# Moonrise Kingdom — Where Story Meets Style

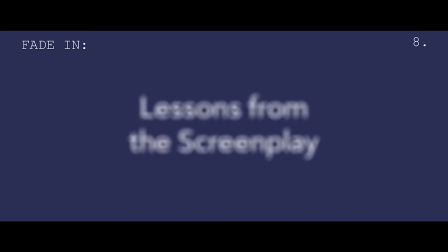0:00 Hi, I'm Michael. This is Lessons from the Screenplay.
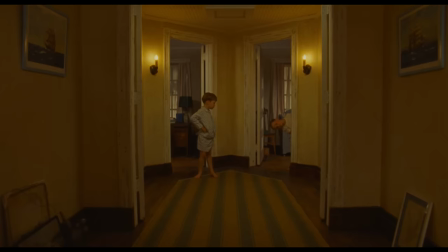0:07 Some people consider Wes Anderson a genius, subverting conventional film language while creating his own dialect.
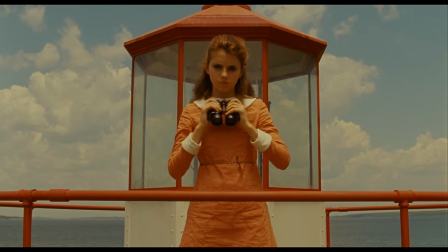0:14 Others consider his film's artfulness mistaken for art, devoid of meaning.
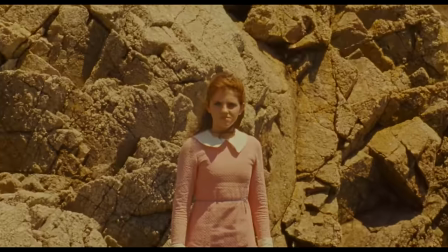0:19 While I am a fan of most Wes Anderson films, I think Moonrise Kingdom is the best example of story matching style.
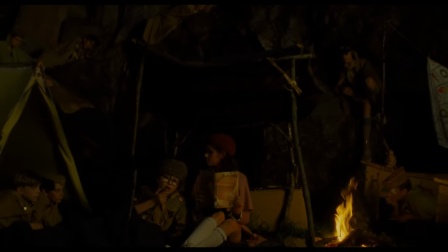0:26 The color palette and storybook-like presentation create a world similar to the fantasy novels Suzy carries with her.
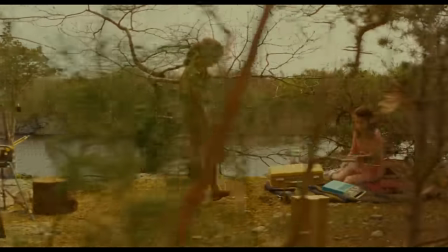0:33 But today, I want to glimpse past his visual style and look at other elements, to examine how the screenplay sets the stage for the story,
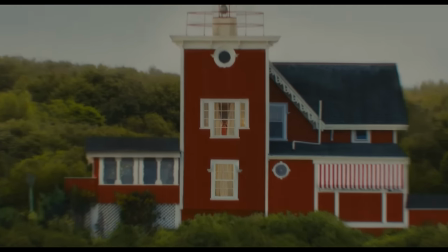0:41 and how it uses details to create the fantastical and dangerous world of Moonrise Kingdom.
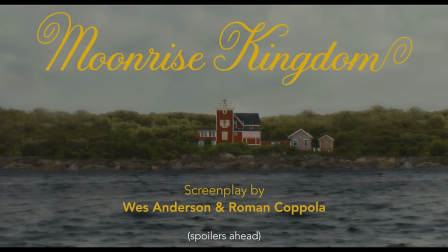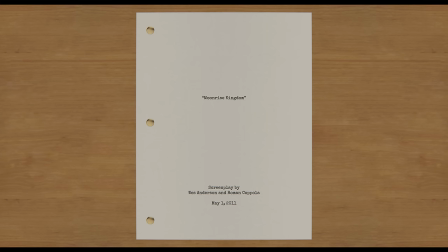0:53 We all know what a Wes Anderson movie looks like, but what does a Wes Anderson screenplay look like?
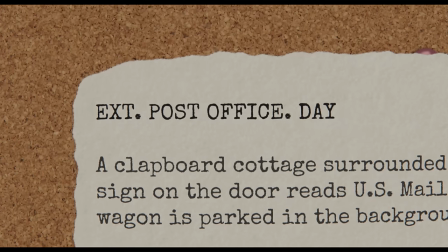0:59 Here are a few things I thought were noteworthy. In the scene headers, Anderson and co-writer Roman Coppola chose to use a second period instead of the traditional dash.
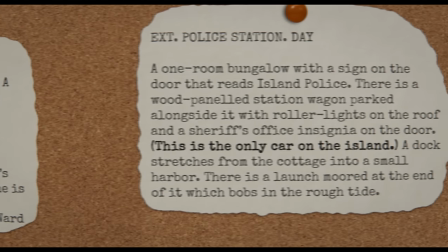1:07 When there's information relevant to the story world, but not inherently obvious in the screenplay, it is noted in parentheses.
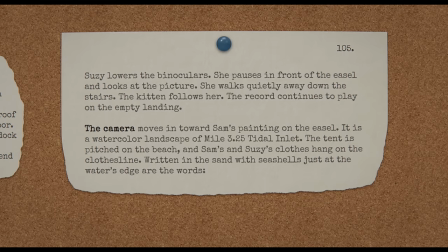1:14 There are very few specific mentions of the camera. The narrator directly addresses it.
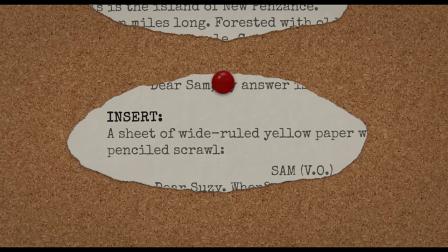1:20 Insert shots are noted. Split screen is described.
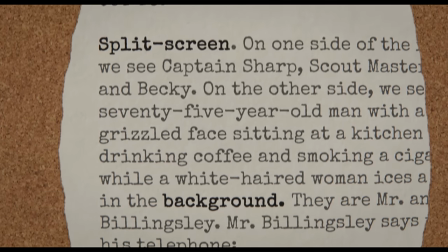1:23 Any other camera visuals are implied by the mention of elements in the foreground or background.
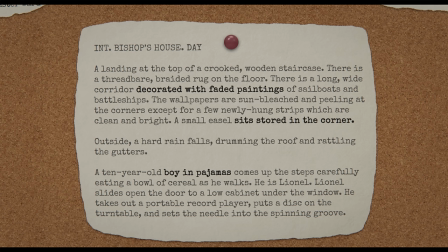1:29 Lastly, many of the visual details that Anderson is known for can be found in the screenplay as well.
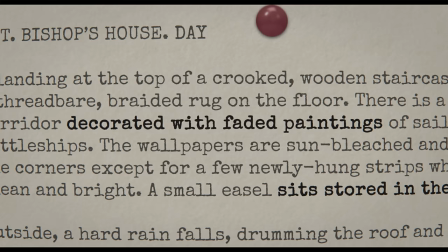1:34 The action lines note specific decorations, placements of objects, and costume details.
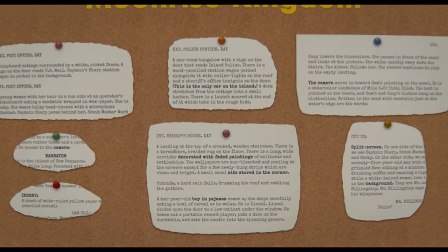1:40 But besides painting a picture for the reader, what do these details actually add to the narrative?
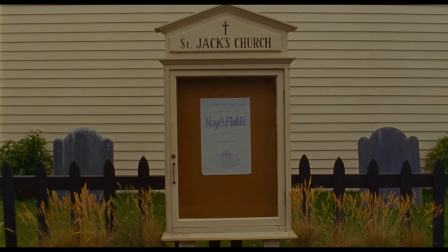1:49 From the lining of the tent to the color of the paper on the bulletin board, the screenplay is full of detailed descriptions of the world.
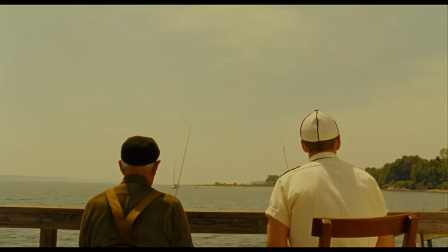1:56 But what I found most interesting were the details describing the lives of the characters.
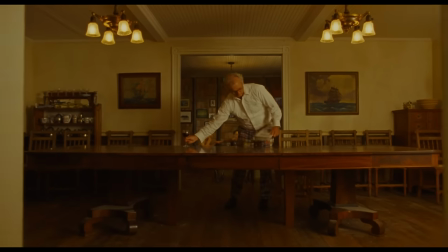2:02 Each character is doing something else when we meet them, going about their normal routines before getting roped into the story.
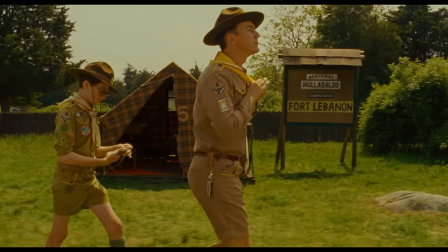2:09 This is true not only of the main characters, but of the smaller ones too, like Becky the switchboard operator.
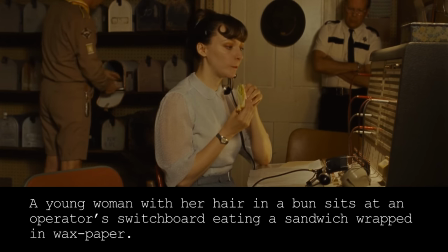2:15 A young woman with her hair in a bun sits at an operator's switchboard eating a sandwich wrapped in wax paper.
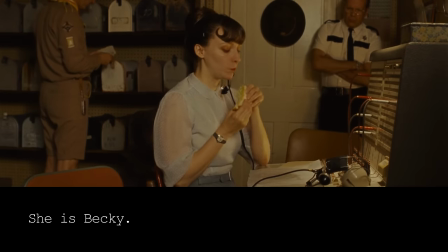2:22 She is Becky. So why is Becky eating a sandwich?
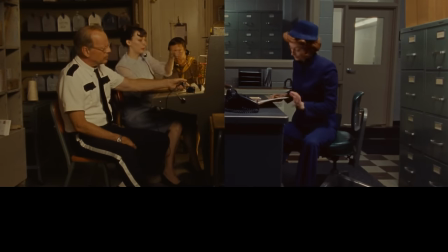2:27 I have no idea, other than it sets up an association with her and food, which comes into play again in a later scene.
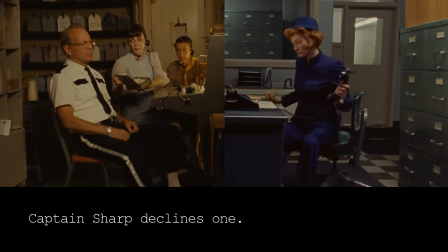2:34 Becky opens a tin of homemade lemon bars. Captain Sharp declines one. Scoutmaster Ward tries one. He looks completely enchanted.
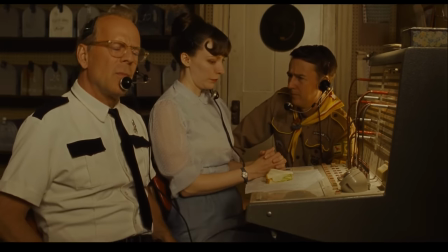2:43 Becky could have simply been a generic switchboard operator, but instead she's given these tiny moments that hint at her life outside her function in the story.
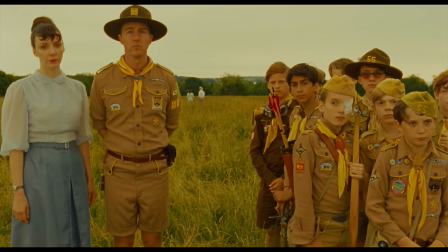2:52 These cookie-sharing moments even begin a love story between her and Scoutmaster Ward that happens in the very, very background of the movie.
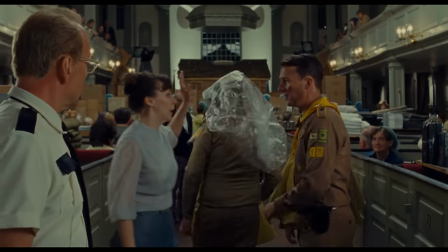3:00 You? Are you all right? Of course I am.
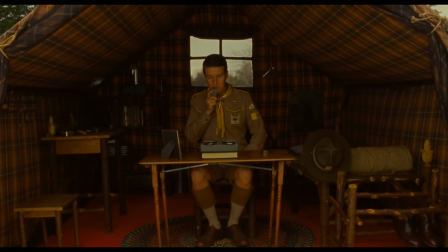3:03 This is a small, quirky thing, but the accumulation of all these tiny details helps fill out the world and make it feel believable,
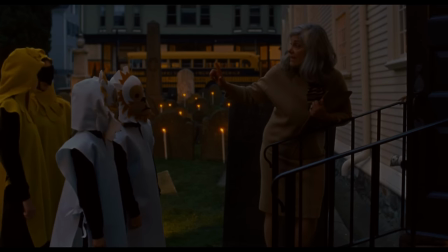3:12 lived in, like it existed before the movie began and will persist after it ends.
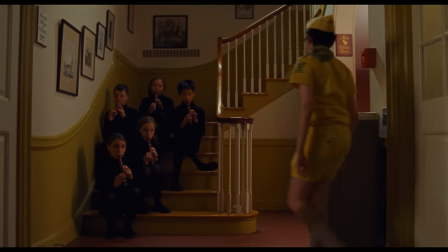3:18 And this is important because it makes the audience feel like the characters' actions will have repercussions on the world, that their choices matter.
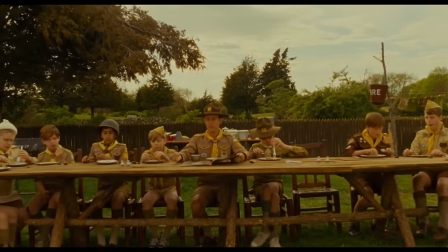3:26 These details also help the audience become familiar with the setting of the film.
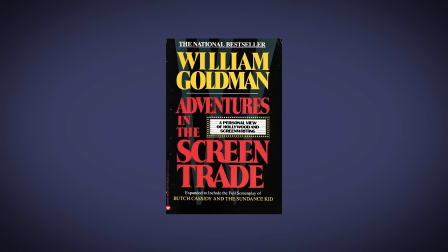3:31 As screenwriter William Goldman wrote in his book Adventures in the Screen Trade, every movie sets its own special reality.
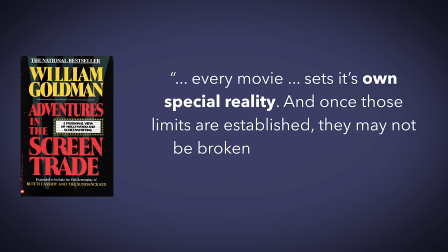3:39 And once those limits are established, they may not be broken without the risk of fragmenting the entire picture.
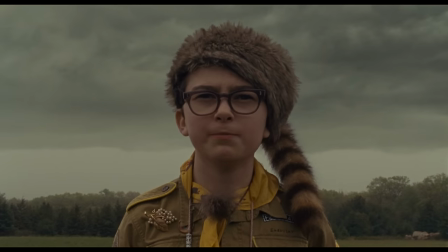3:45 This is why it's necessary to set the stage for your story.
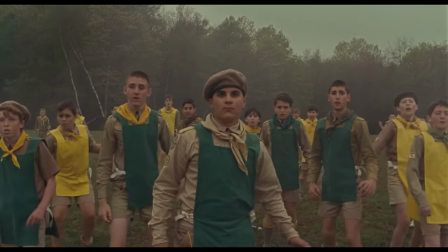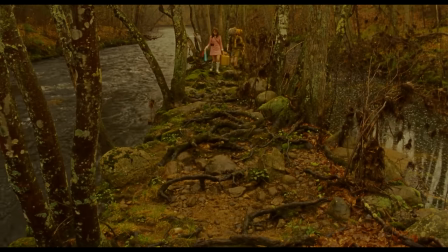3:55 The first 15 pages of the film are dedicated to setting the stage.
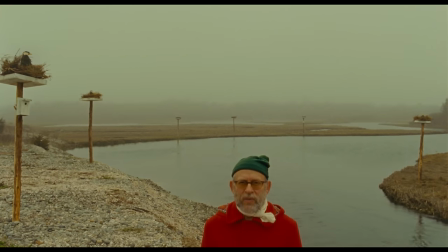4:00 The narrator gives us a tour of the island and foreshadows the coming storm, establishing the time frame of the story.